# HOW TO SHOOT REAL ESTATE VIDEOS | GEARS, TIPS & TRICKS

Hey guys, welcome. My name is Al. I'm a real estate videographer based out of Vancouver, BC, and my company is called Best Cut Films. I've been doing real estate photography and videography for a couple of years now, and today I'm going to talk about how to shoot professional real estate videos. I'm going to be sharing with you guys the equipment that I use, some tips and tricks, different camera movements, how to set your camera, your gimbal, and yeah, let's get started. So let's start off with the gears. One of the questions I get asked the most is, what is the basic camera gear do I need in order for me to shoot a decent real estate video?
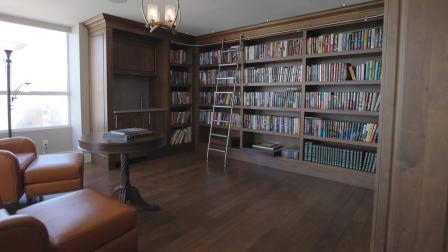65s
In my opinion, if you're a beginner with not a lot of experience and budget,
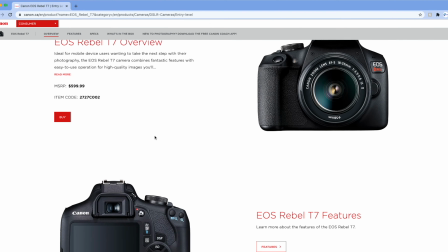69s
you can get started with an entry-level camera body like a Canon Rebel T7
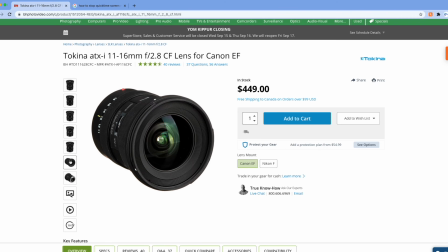75s
and a wide-angle lens like the Tokina 11-16 f2.8 lens. As far as the camera gear that I currently use,
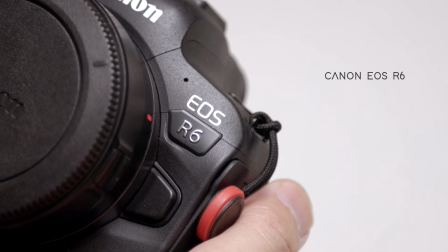82s
I shoot my real estate videos with the Canon EOS R6 that's capable of shooting 4K in 60 frames per second. The reason why I recommend shooting with Canon is because they have a really good in-camera colors, so you don't have to do a lot of work in post-production. Now when it comes to lenses, you want to get a wide-angle lens in order for you to show the space that you're shooting properly and make sure everything's in frame. If you're shooting with a full frame camera, you can go anywhere between 14 to 18 millimeters.
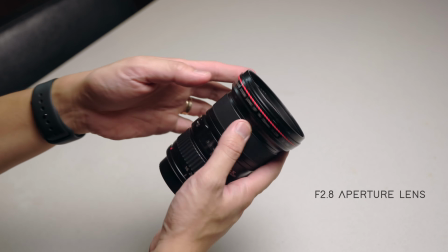110s
I also recommend getting a 2.8 aperture lens because there will be cases where you're going to be shooting in low light conditions like a closet or a basement. I personally use the Canon 16 to 35 millimeter f2.8 lens.
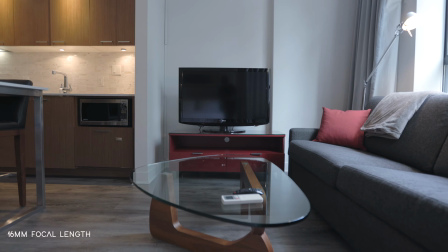122s
I find the 16 millimeter focal length to be just wide enough that I'm not getting any type of distortions.
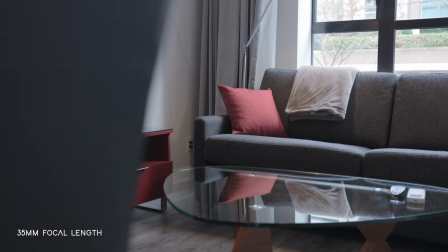128s
And the ability for me to zoom in up to 35 millimeter for capturing details is another reason why this has become my go-to lens when filming my projects. Another very important equipment you'll need is a motorized gimbal like the Webuild 2 by Julian.
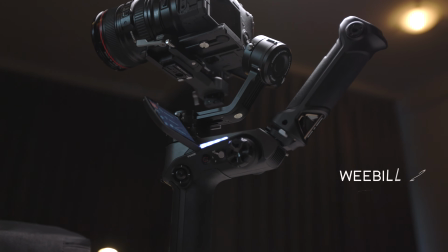143s
I personally have been shooting with gimbals made by Julian ever since I made the switch from mechanical stabilizers to the motorized gimbals.
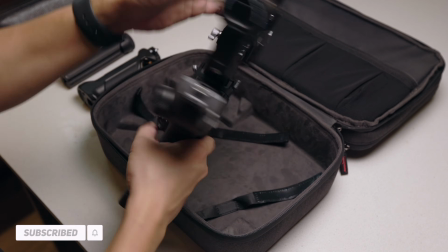150s
I first started with the Crane 2 when I landed my first real estate gig. I then upgraded to the Crane 2S, and right now I'm shooting with the Webuild 2, which I absolutely love. Okay, now let's jump to the camera settings. If you want to deliver the best possible video to your clients, then I recommend getting a camera that can shoot at least 4K. I believe anything higher than 4K, like 6K or 8K, is not really needed, since most of the videos will be watched on cell phones or computers mainly.
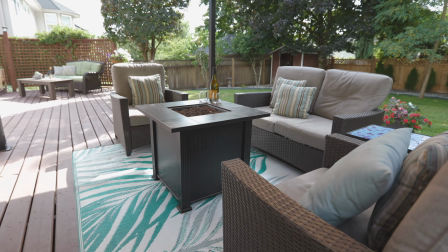180s
And for the frame rate, I like to shoot at 60 frames per second.
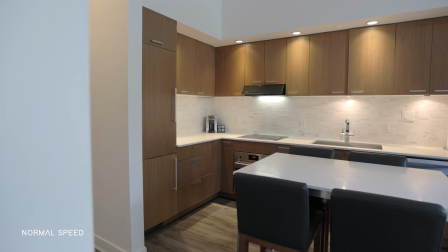184s
Shooting at this frame rate helps me smooth out my shot furthermore in post by slowing the footage down by 40% when I edit in 24 frames per second timeline. Now for shutter speed. If you're shooting at 60 frames per second, of course you want to keep the 180-degree rule of doubling your shutter speed. So at 60 frames per second, I shoot at 1/125 shutter speed.
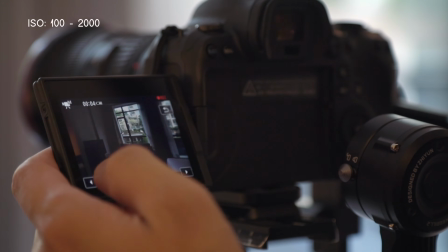209s
For ISO, I like to keep it as low as possible depending on the light situation in the room.
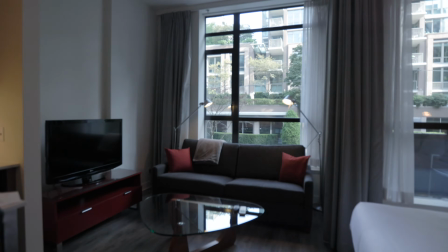213s
So anywhere from 100 ISO to 2000 ISO is where I play around. For aperture, I like to keep it at 2.8 when shooting indoors or up to 4 when I'm shooting outdoors.
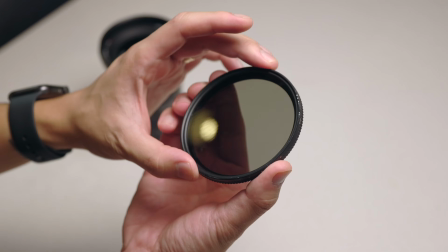225s
So when I'm outside, I always put on a variable ND filter. For picture profile, I like to shoot at C-Log mode because log mode is primarily designed to maximize dynamic range.
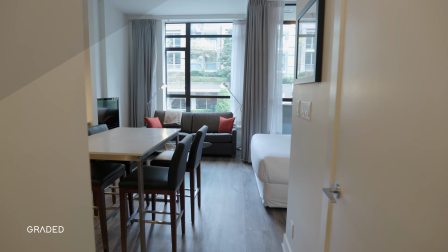235s
It makes sense to shoot in log in tricky lighting conditions where you expect there to be both extremely bright and dark parts in the image. For focus, I like to keep it at manual, so I just adjust my focus on every room.
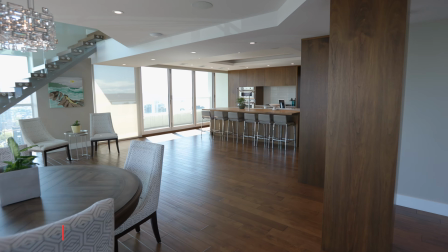248s
I normally set the focus on the back of the wall or the center of my frame or wherever I want my audience eyes to be focused on.
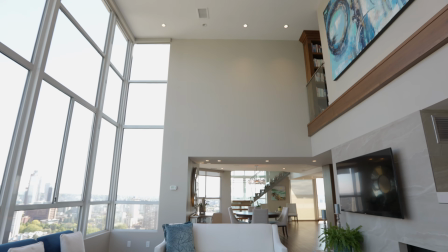255s
Technically, not everything will be in focus the whole time, but with a wide angle lens, you can get away with this since it's going to be hard to tell if something is out of focus. Okay, now let's move on to gimbal settings and the different movements that you can do with your gimbal.